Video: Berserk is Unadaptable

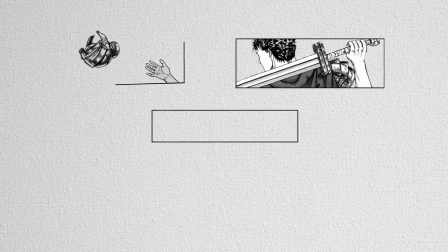There's a skill that only seasoned, really expert manga authors can pull off.
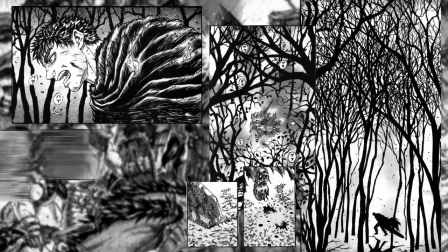If you don't know what I'm talking about, paneling is the organization and sequence of manga panels.
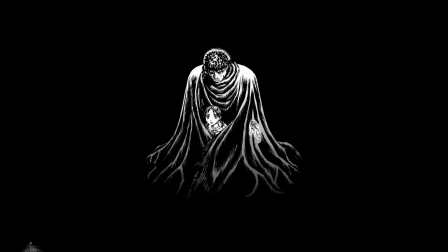How the eyes follow down and across the page, what to show and what not to show, when to use a vertical shot,
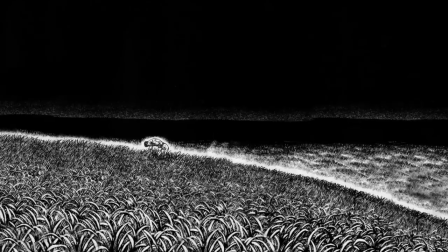horizontal shot, full page panel, two page spread, pacing miniature cliffhangers on the turn of a page.
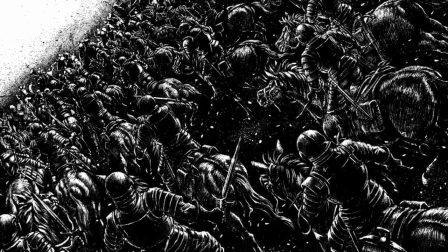Miura is one of the absolute best at this, and it's not something easily conveyed in animation,
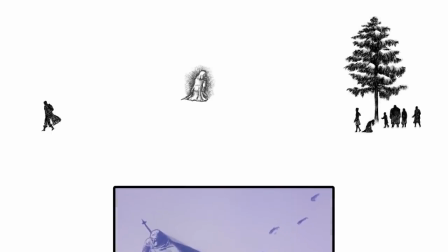which is single shot, single shot, instead of having two or three images in your brain at once.
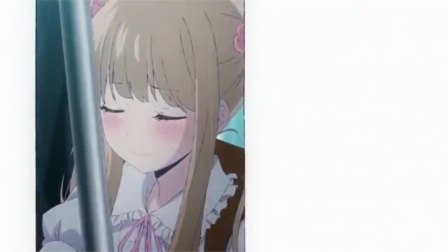Unless computer anime uses split screens, as it uniquely has for some recent productions, it just won't hold the same impact.
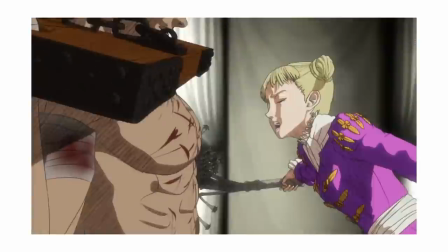And I don't think anyone will want Berserk animated with split screens.
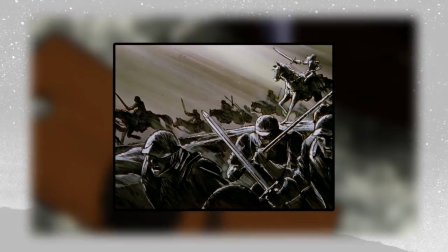I think 97's Berserk only pulled it off, because it sometimes literally used panels from the manga as postcard memories,
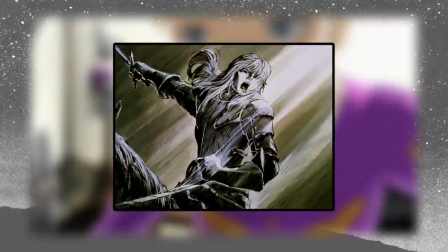and panned it in similar ways that one's eyes might.
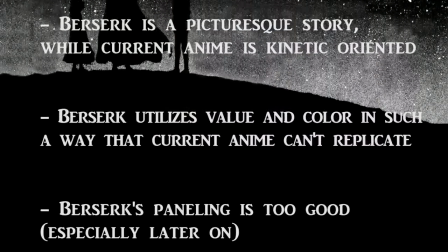And down to it, that's my reasoning for why I don't think computer anime can ever do the Berserk manga justice.
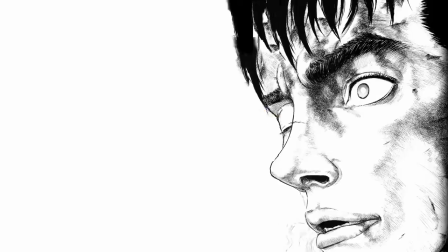I put justice in quotations because that's the word Berserk fans often use when they aren't getting what they want in the 97's adaptation,
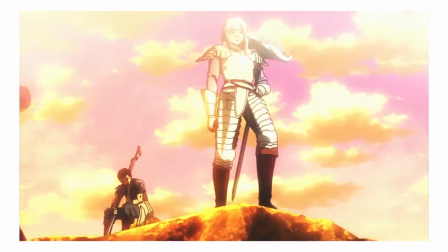or the movies, or recent TV series. But really, what's so bad about that?
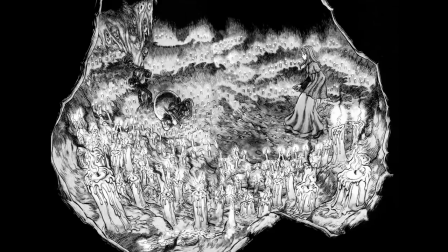The manga is still fantastic, and at least Berserk has been fortunate enough to get so many adaptations.
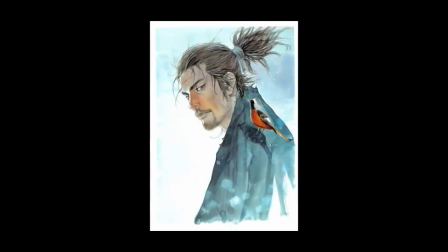Imagine how Vagabond fans feel. Imagine how Vinland Saga fans feel.
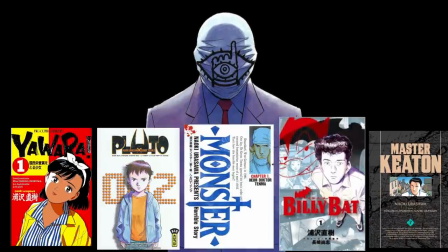Kingdom fans. any of Naoki Urasawa's manga besides Monster and Master Kei Nanyawara fans.
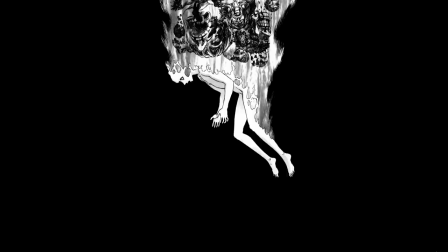And besides, for as good a manga author as Miura is, the man's still gotta finish the damn thing.